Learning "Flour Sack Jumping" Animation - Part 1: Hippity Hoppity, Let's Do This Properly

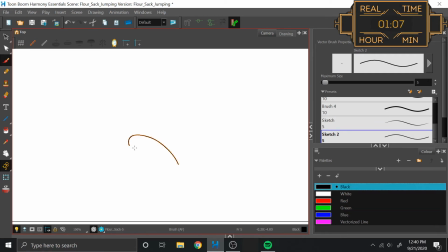751s
Now for the landing, I decided that I wasn't going to have the leg tassels be on this arc. They're going to be more straight. But what I can do is actually have the bottom part of the torso, I guess a better way of looking at it like
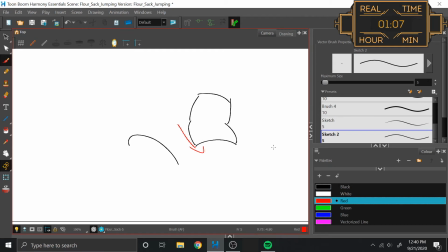764s
this, I can have the bottom part of the torso actually leaning forward while the top part of the torso is still sort of straight up and down, implying that the legs are being pushed forward in anticipation of landing on the step. The legs are sort of have this swing from one side to the other.
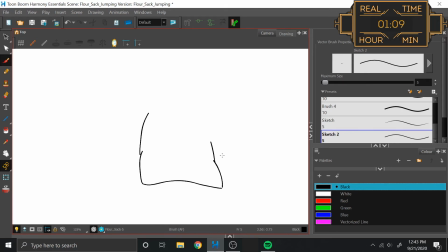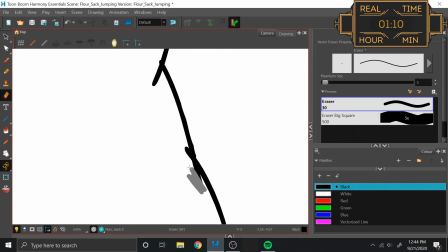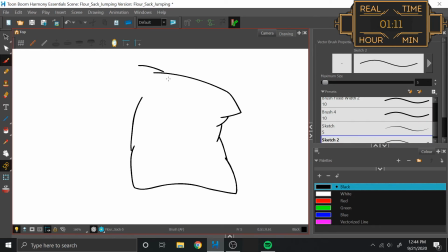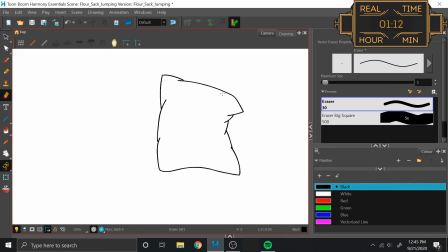800s
Yeah, because then it looks like we have the left tassel that's sort of in front of the right tassel as it's making its way down.
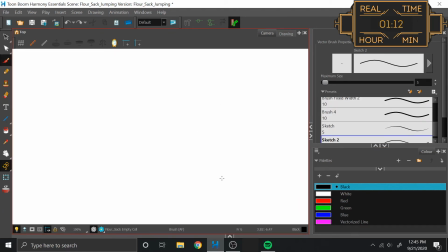806s
Yeah, I can work with that. Alright, then I think next up is, I guess we'll do the follow-through landing, or the follow-through after the landing. I know that I'm going to want to have a breakdown where the flour sack actually hits the ground before doing the follow-through, but that'll be on the breakdowns pass.
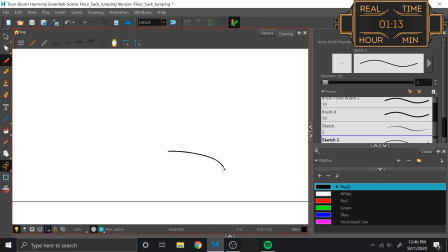822s
So I guess at this point, we're not going to be folded over like we were on the other one. I'm not going to have to worry about that, but on this one we are, it's more like the top comes in, and it's still going to be at this angle, where I imagine it's still going to have this fold to it,
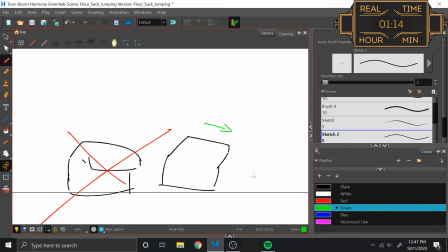838s
and it's going to be leaning towards this way, while the body, becomes stationary and stays here on the ground, and the whole body sort of shifts over. So there's like a little bit of shift to the right, to the stage left. Yeah.
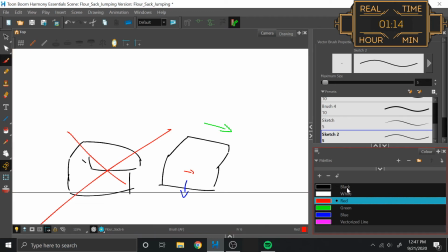854s
The stage left here as the base sort of goes from up and down like this to this, but the top really travels over to like here and stops there. I didn't really need that line, I just wanted to make a pink line. I like pink. Pink's a cool color.
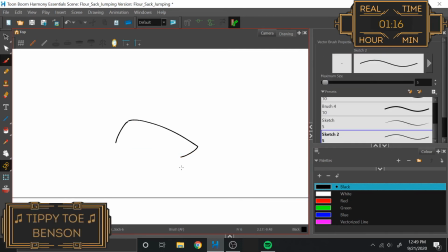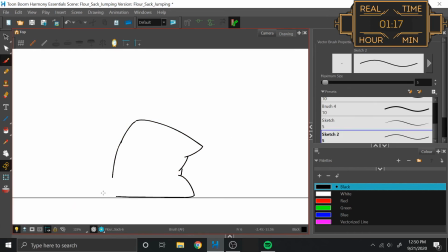Actually, now that I think about it, I mean, this follow-through is going to be this, and then it's just going to be slid out and slid back in. So I'm just going to make this so
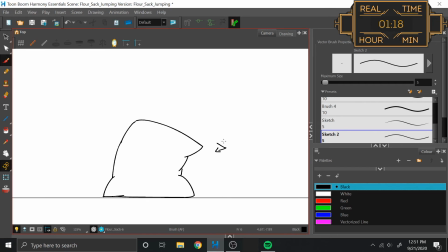888s
that way I'm reminded that's the way that I want that follow-through and settle in to go when I actually go back to make my breakdowns.
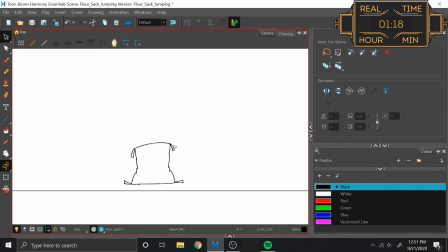895s
Now, this look up, do I want to be... Yeah, I'm going to take the same one, and then I want to sigh, so we're going to have like a dropping of the shoulders. It's kind of like a lean forward.
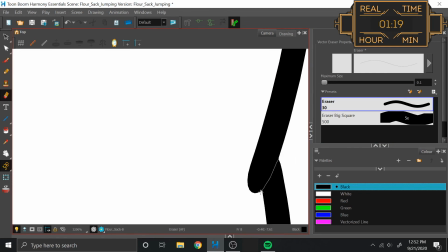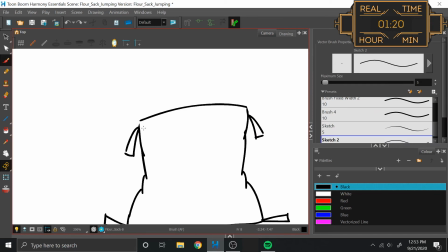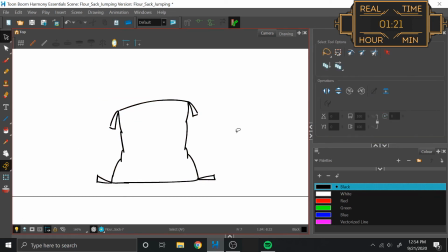915s
So it's gonna be like, there we go. Alright, cool. So that's the first jump loop. Doop, doop, ding, flying, in the air, landing, bloof,
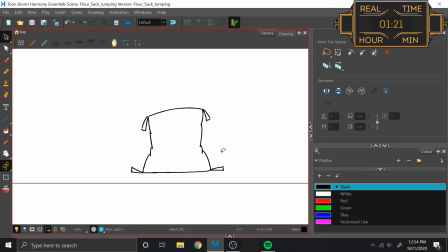935s
land, settle in, look up, sigh, and then get ready for the next jump.
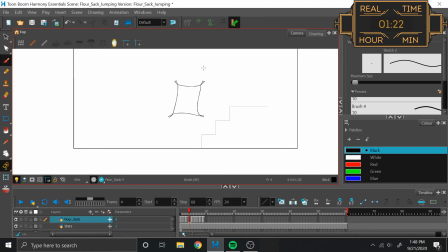941s
Okay, definitely gonna need a lot of work. I'm gonna definitely want to redo this one. It just doesn't have the same body. Like, this one has an okay amount of body. This is nothing. This was actually really nice. I'm actually really proud of the way that this one turned out. Alright, now I need to do the second loop, which, by the way, is actually going to copy a couple of things.
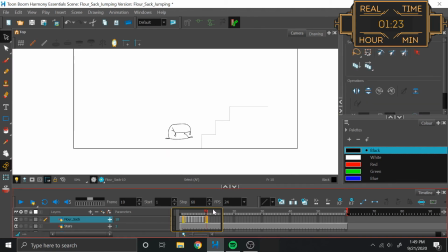959s
So, I'm going to copy this one, and this one, and then this jump. So instead of having the arms up like this, I'm actually going to have the arms facing down. So this first one is like, celebratory jump. Hey, we can do this! Oh wait, this is actually a lot more than I thought. Alright, cool.
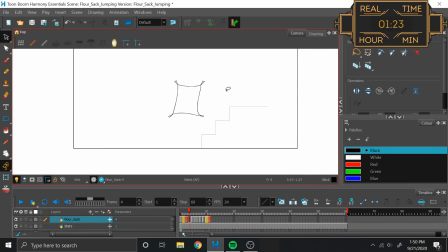979s
And hop, hop, great! Okay, now we're good. So for this hop hop, we're gonna have the arms down, like he's focused. Yeah, the arms gonna be down, like his, like his shoulders up, arms down. Focused.